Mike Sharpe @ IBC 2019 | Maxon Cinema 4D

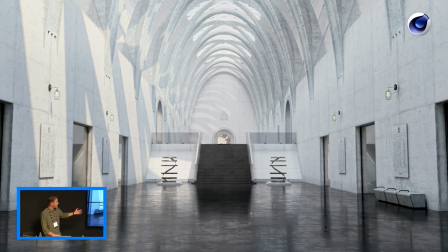These sculptures at the end would probably be taller than I am, but you can't really tell that until you put a bench or something tangible in there.
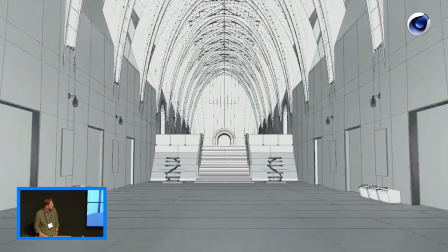So this is a little breakdown of how that ended up.
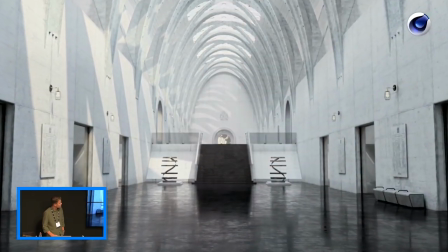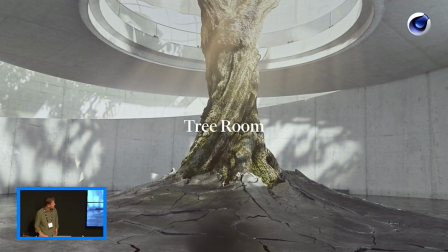And then the next scene was this tree room. The agency had written this idea that there would be a tree growing through the floor to sort of in some way articulate the idea that the brand is 200 years old and that they maybe planted this tree and it's just grown and grown and grown,
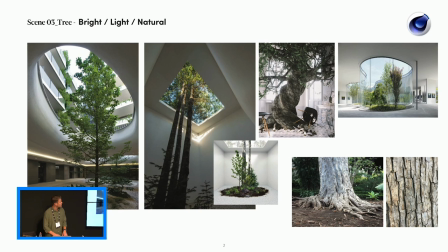which is a fabulous idea. We started looking around at references, of course, and we like the idea that this tree maybe grew through the roof because it's been growing for so long somebody then had to cut a hole in the ceiling to allow it to keep growing.
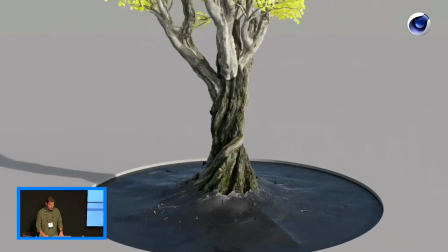We modelled a tree
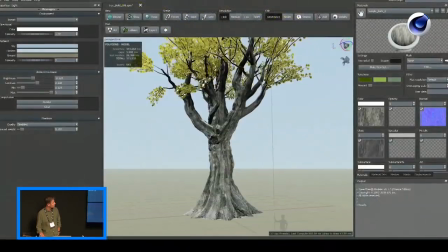and we did this with SpeedTree. We wanted it to look gnarly and old, that's what the client wanted and then brought this into Cinema 4D.
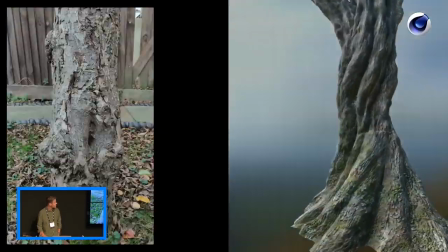But texturing with Substance Painter, looking at tonnes of different references to try and make it look old, have that moss on it.
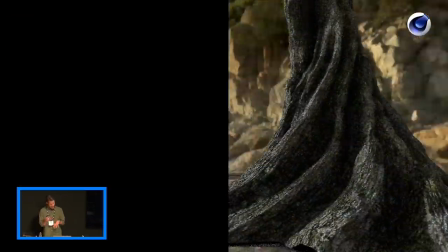And all these kind of ridges and, like I say, being gnarly and old and twisted.
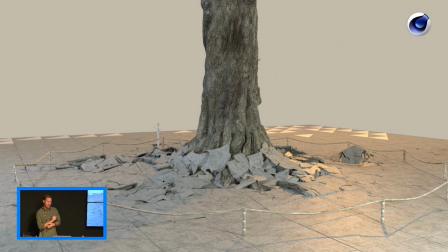Use a little bit of Houdini to sort of figure out the ways of breaking up the floor as well. And how, again, what should the scale be like?
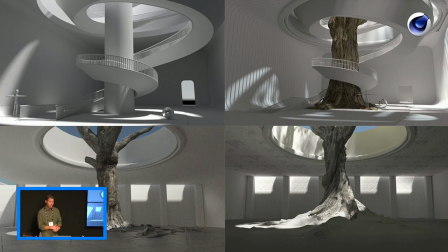And then once we'd made the tree and we'd broken the floor, we'd bring it back into cinema and then start to think about the overall room and what that might look like. And we had some great ideas about a staircase twisting around the tree and the idea that if you were walking around this place,
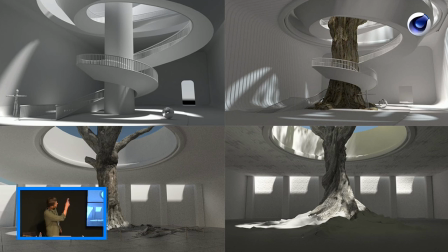you could walk up the staircase and look at the tree and then there'd be an atrium at the top and that'd be a really lovely idea. And then realised that actually the staircase is becoming the centrepiece to this shot and distracting really from what the pure visual is supposed to be, an old tree. So with regret, we took that one away.
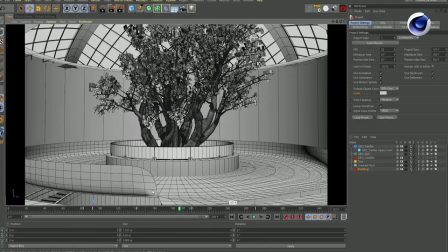and as I said before it wasn't just about a tree in a room it's what else is going on we didn't want to see the branches they were sticking out of the hole but we still had to make the branches we still had to conceive a roof because that's our light source that's
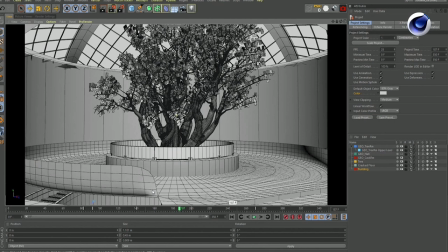going to create shadows all around the room so again not just looking at the shot that you're making looking at a third party view and trying to conceive a
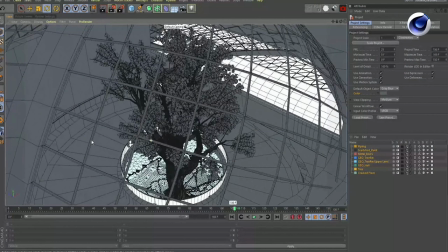world that's outside of your view and a great deal of effort went into that sort of stuff that you don't see to create dappled
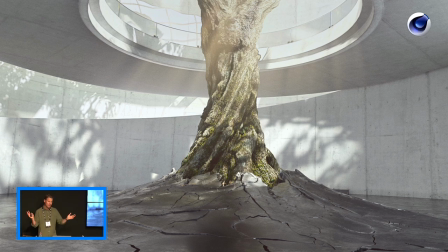light on the wall here to give you a sense of this is a fully realised world and three-dimensional world as you go up the staircase here.
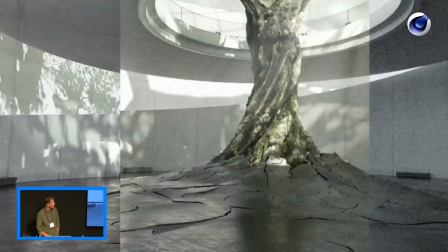And here's a little breakdown of all the elements and passes that we used.
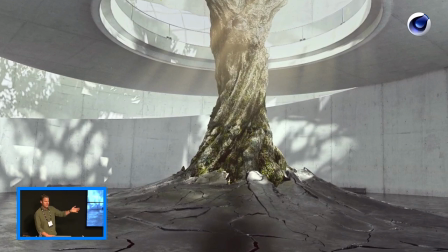This is something we do quite a lot actually is have a sort of like a little bit of poetic licence with the sun just travelling at breakneck speed to give you a bit of light play across the scene. It always helps create a bit of movement. Then on to the cask room.
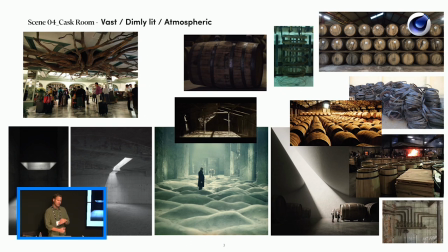We really like the idea that if they were going in this order that you'd been into the tree room and then you'd sink through the floor. And actually the only time we would go all dark and moody like most traditionally most whisky brands do that would be in the cask room.
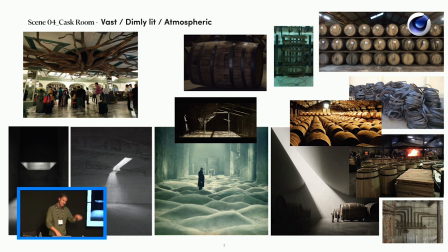And that the roots of the tree would still be visible on the ceiling because you've gone down into the basement, we really like that idea.
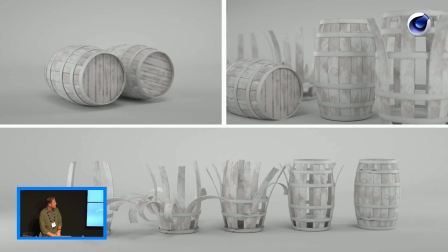We had to model lots and lots of casks, some more hero for close-up details, some less detailed geometry for populating the scene. Originally the client wanted it to be quite distressed in parts, so you'd have pieces of barrels broken up around the room, so we tried experiments with that.